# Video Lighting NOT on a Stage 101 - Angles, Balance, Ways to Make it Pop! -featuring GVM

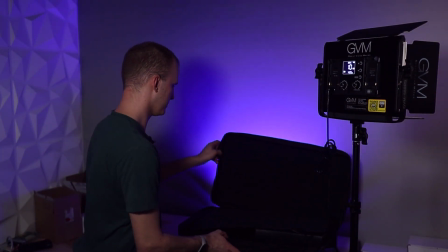So I want to add in just a little bit of side light as I continue to knock down the light back here and put it into all sorts of different modes,
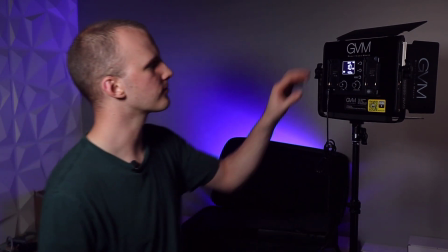because you should put it on a more secure stand than I have. I'm just going to go ahead, dial this guy in.
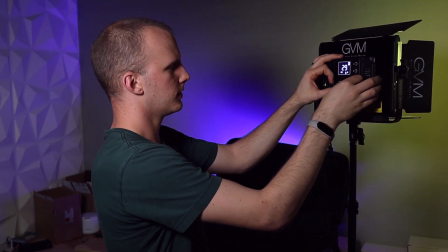So crank it up. And I'm going to go with some sort of color.
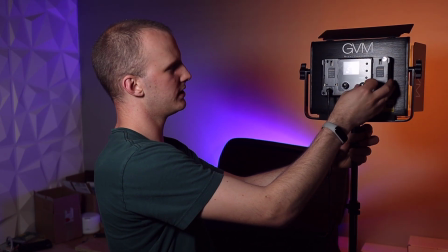So let's just start with like a really warm amber to offset the blue.
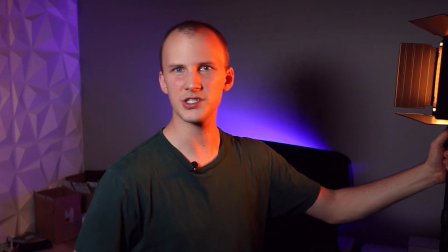Okay, and then if I can get it out of the shot, it's kind of out of the shot.
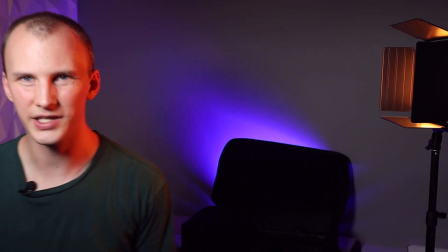We can cheat there.
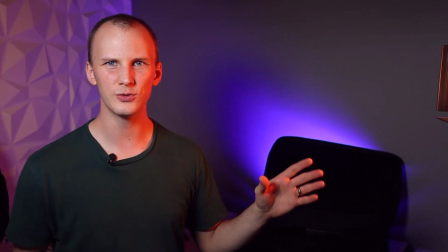We can show you how that makes a pretty cool little side light. Now, that there is a little much.
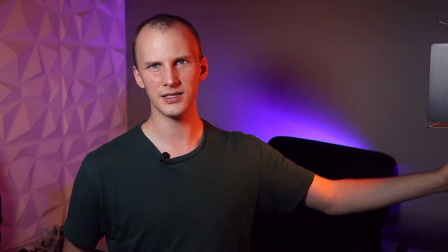But say, for example, just take it and motivate it a little. Point it so it's hidden there.
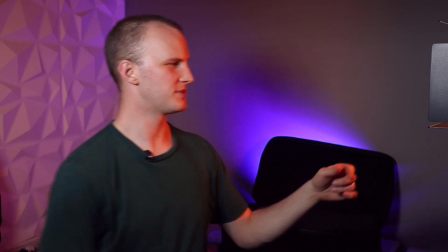It blends cool on my wall. I'm seeing a little light here. I'm just going to turn it down a little more.
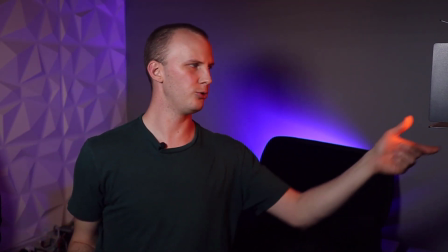You don't need a lot, just a little bit. And there you go.
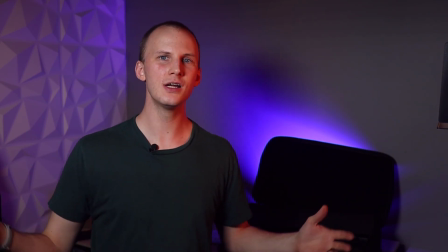Adds a little pop, adds a little extra definition, a little bit of extra color, and hopefully will make your next video production look better. So if you enjoyed this video, give this a thumbs up. I'll link to the lights down below that GVM sent me.
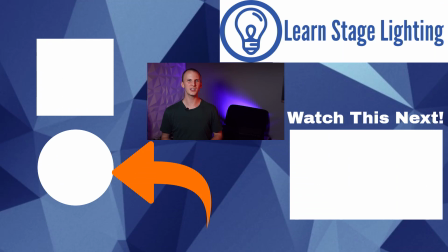Thanks, GVM, for sending this to me, though the opinions are all my own. And if you are first starting out with lighting, hop over to learnstagelighting.com, grab my free guide to begin with stage lighting. It's going to be personalized to the type of lighting you do, and we'll see you guys in our next video. Thanks.